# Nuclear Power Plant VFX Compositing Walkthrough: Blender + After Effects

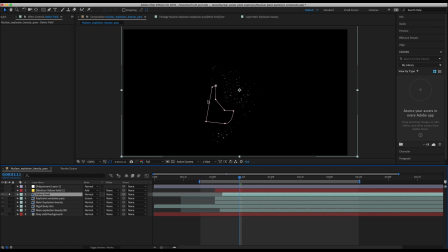If we render it out separately, you can see that I've just masked out a certain portion of it because I wanted to blend the concrete debris into the explosion a little bit better.
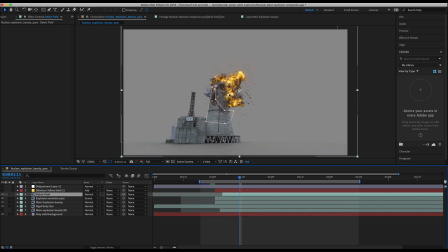So I just masked out a certain portion to make the debris look like it was coming out from the destruction of our rigid body.
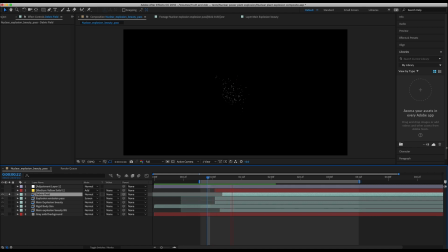So as you can see here, if I play back our debris field by itself, this is what we're getting. And I didn't add any effects to this specific pass. However, I probably should have added some motion blur to blend it into the environment even better, but it looks pretty good in my opinion.
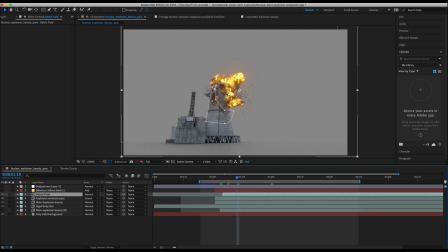And I think it definitely brings our explosion some more realism. After adding our debris field, I've just simply created a yellow solid here and turned the layer mode to add. As you can see here, I've adjusted the hue and saturation a bit, brought down the master saturation because it was a little bit too saturated for our scene.
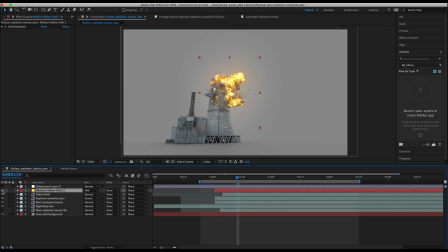But what this medium yellow solid is gonna do is it's just gonna add some very basic glow. I've added a mask around the very center of our explosion, and then I feathered that mask so that it kind of fades off into the background here.
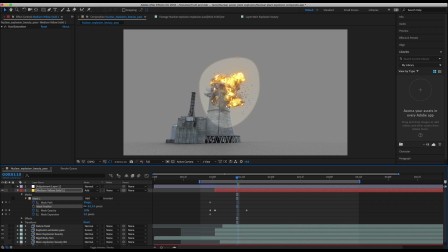As you can see, when I take the feathering off, it's just a mask that's tinted slightly orange, and then when I increase the feathering on it, it's gonna add some nice glow over top of our footage here in a nice way to help blend everything together.
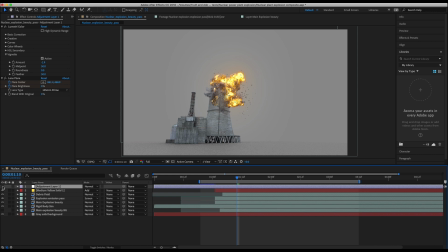Finally, the last layer that I added to our scene here was this adjustment layer. As you can see here, when we enable it, I've added some basic color correction through Lumetri Color,
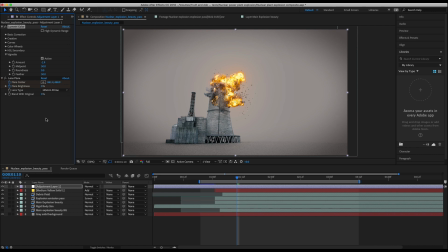and then I've also added a lens flare at the very beginning of our explosion to blend it into our environment even more. So as you can see here, right when the explosion goes off, I've added just a very subtle lens flare here, as you can see. And I've actually animated the lens flare to kind of follow the direction of the explosion.
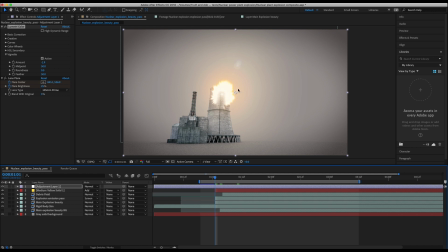So as you can see here, if I kind of go forward in the blast, the lens flare is actually moving here to kind of mimic where the explosion is going. This effect is pretty subtle. I fade out the brightness of the lens flare pretty quickly, but it's just a nice little trick if you want to add a little bit more emphasis to your initial explosion.
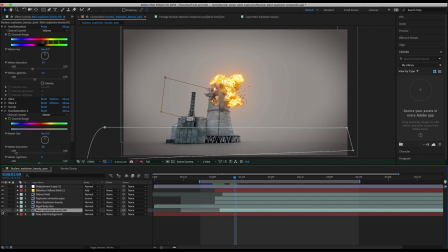This background layer is simply a duplicate of our main explosion beauty pass. As you can see here, just a desaturated version of our explosion. And the reason I did that was just to kind of create a little bit more harder edge around the edge of our explosion.
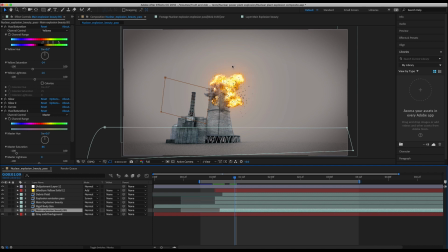As you can see here, when we disable it and re-enable it, it just creates a little bit more emphasis on the edge of the explosion, which I think creates a little bit more separation with the background, but not really a necessary layer, just a duplicate of our main explosion that I've tweaked the saturation and master lightness of to add a little bit more separation from our background.
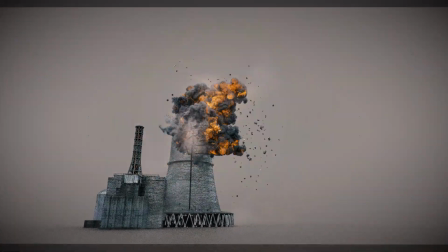Anyways guys, that's it for this short compositing breakdown. I hope it was helpful.
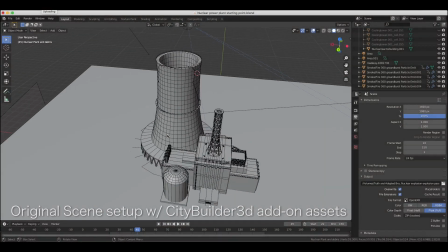As always, feel free to leave a comment if you have any questions or suggestions in the comment section below, and I'll see you next time.